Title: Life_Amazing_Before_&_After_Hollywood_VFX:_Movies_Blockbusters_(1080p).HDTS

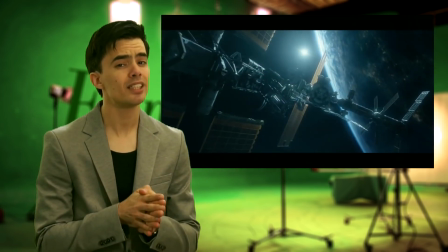(0:00)
Efforts to recreate the International Space Station in the utmost detail,
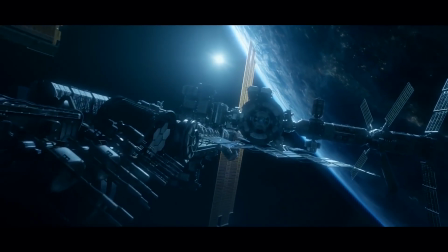(0:03)
Double Negative's VFX supervisor Hugh Evans and a team of artists in India began with the basic model of the station. From there, the model was split into individual assets.
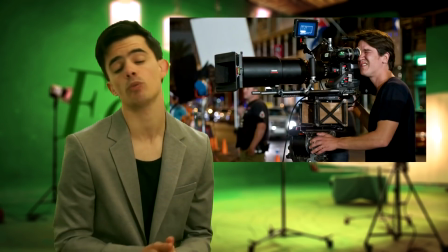(0:12)
At that point, Evans and his team waited to see where director Daniele Espinosa would point his camera, before focusing on the most prominently featured parts of the model. According to Evans, one of the tricky things they had to deal with was how clean the ISS actually looks in real life.
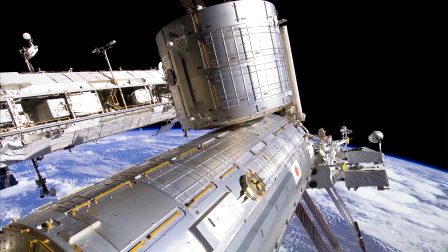(0:27)
Looking at reference photography, it all actually looked quite CG.
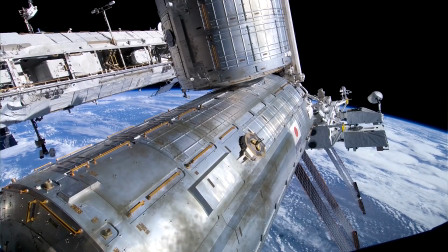(0:31)
The normal trick to break this up would be to add layers of dirt to the object, but they wanted to try their best to stay true to real life, so they erred away from dirt where they could,
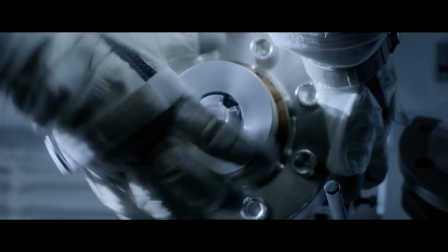(0:40)
and went crazy with things like bolts, rivets, handles, cloth, basically anything that helped to add more texture to otherwise pretty flat panels.
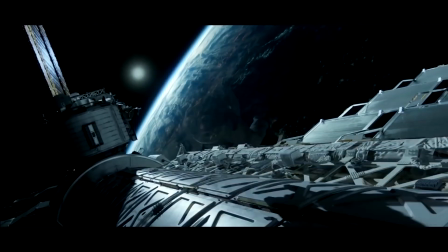(0:47)
They did, however, finally succumb and ran a little dirt through, which actually helped to sell that last 2% of making something feel real.
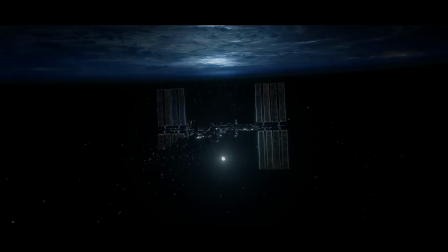(0:55)
Another aspect of recreating the real-world ISS that cropped up was the literal mix-and-match nature of the station.
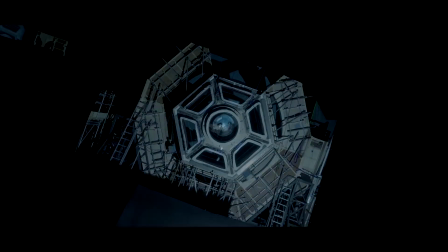(1:01)
Different modules of the International Space Station were built in different nations by different teams of people. Hugh Evans and his team went to great pains to ensure that those structural differences were preserved in the final film.
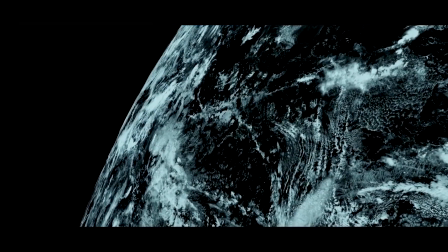(1:12)
The planet Earth was all CGI too. As you might imagine, a special effects company like Double Negative has plenty of reason to have an in-house CGI model of planet Earth,
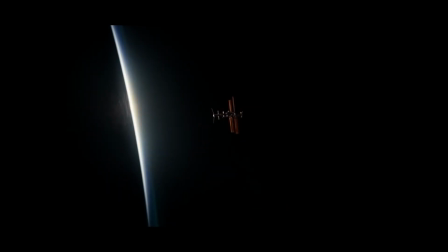(1:21)
and according to Evans, the regularly updated model can accurately portray the Earth from any angle. It rotates, displays city lights and clouds, and that's just the base model.
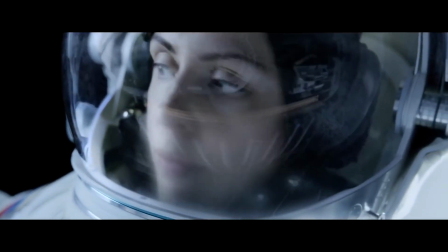(1:33)
But Earth and space weren't the only things they used CGI for. For a moment when Olga Dokhovishny's character takes a walk in space, this was done entirely by CGI.
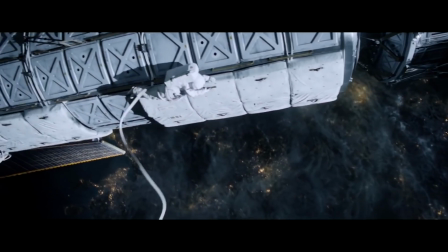(1:43)
Dokhovishnya submitted to a scan of her entire body to render a 3D model. From there, a team of artists in London went to work adding details to the final version.
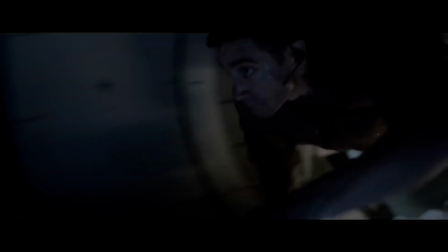(1:52)
Next up is the gravity, or lack of. Throughout the film we see Jake Gyllenhaal and crew floating through the International Space Station in zero gravity. Now there are many ways to achieve this effect. You could film in a vomit comet where you fly all the actors up in a very large plane that then descends rapidly, making everyone weightless, while you quickly film the take and try to avoid getting sicked on. But this is an expensive method. You could have two guys in green costumes carry the actors in their arms in front of a green screen and chroma key the background.
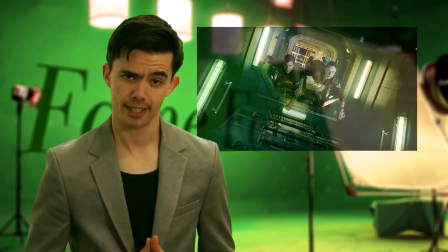(2:22)
But that would be a ridiculous idea and a stupid way of doing it.
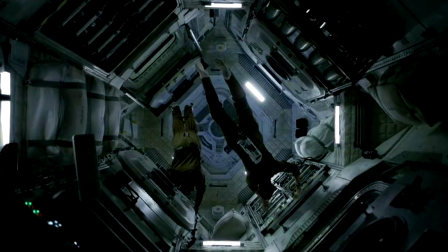(2:27)
No, instead, for life they opted to use wires and suspend the film's actors.
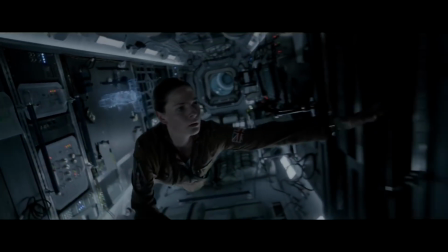(2:32)
It's a cost-effective technique that allows filmmakers to film reliably and predictably for long periods of time. Of course, on the tail end of things, Evans and his team tackled the detail-intensive course of scrubbing out every single trace of the wires.
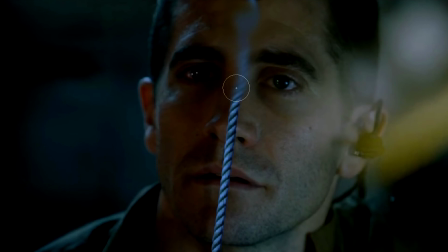(2:46)
Imagine the artistry involved in erasing a single cable that happens to splice Jake Gyllenhaal's face in two, and removing it so cleanly that no one can tell the difference even when the image is blown up to the size of a movie screen. Maybe option 2 would be a better idea after all. Moving on to the film's big bad alien named Calvin.
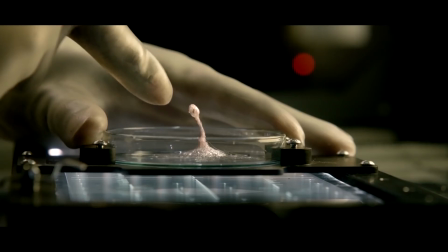(3:07)
Calvin gets a lot of growth over the course of life.
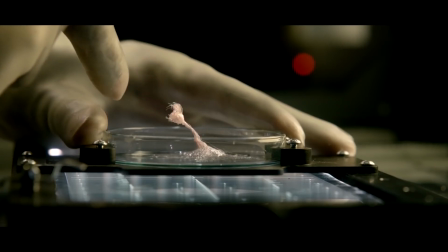(3:10)
Like literal character growth, he begins as a tiny organism and evolves quickly into a freaky predator. Evans and Espinosa accomplished this feat by splitting Calvin's development into 7 distinct parts.
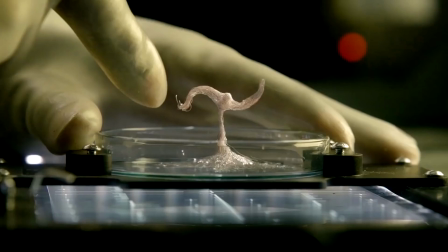(3:22)
Petri dish Calvin, finger-following tadpole Calvin, finger-hugging baby Calvin, hand-crushing flower Calvin,
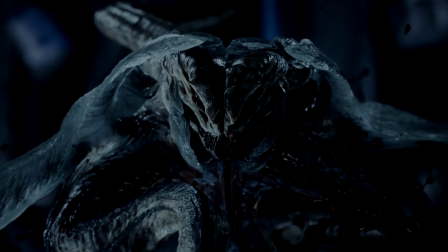(3:30)
mouth-erupting larger Calvin, adult Calvin, and the final evolution stage Calvin. Now, every studio wants to deliver on a terrifying movie monster, but creature supervisor Aaron Borland had something a little more intensive in mind.
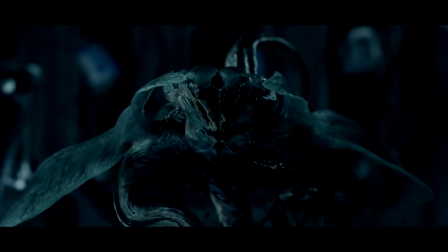(3:44)
According to Evans, Borland wanted her monster to be based in reality.
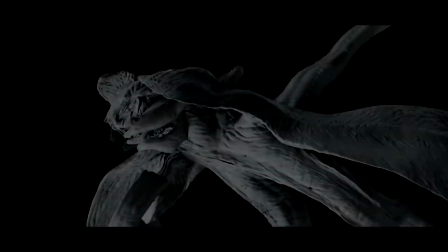(3:48)
Borland worked up a whole biology for this creature and tried to base it all on real-world references as much as possible,
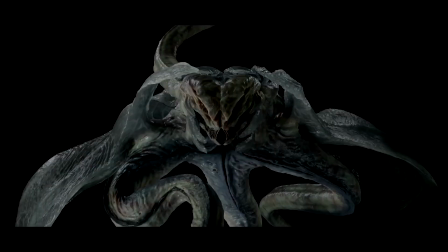(3:55)
so each part of its design had a function, and it really paid off. Which movie VFX would you like us to break down next? Let us know in the comments section. Also, please don't forget to like, subscribe and turn on notifications for our latest video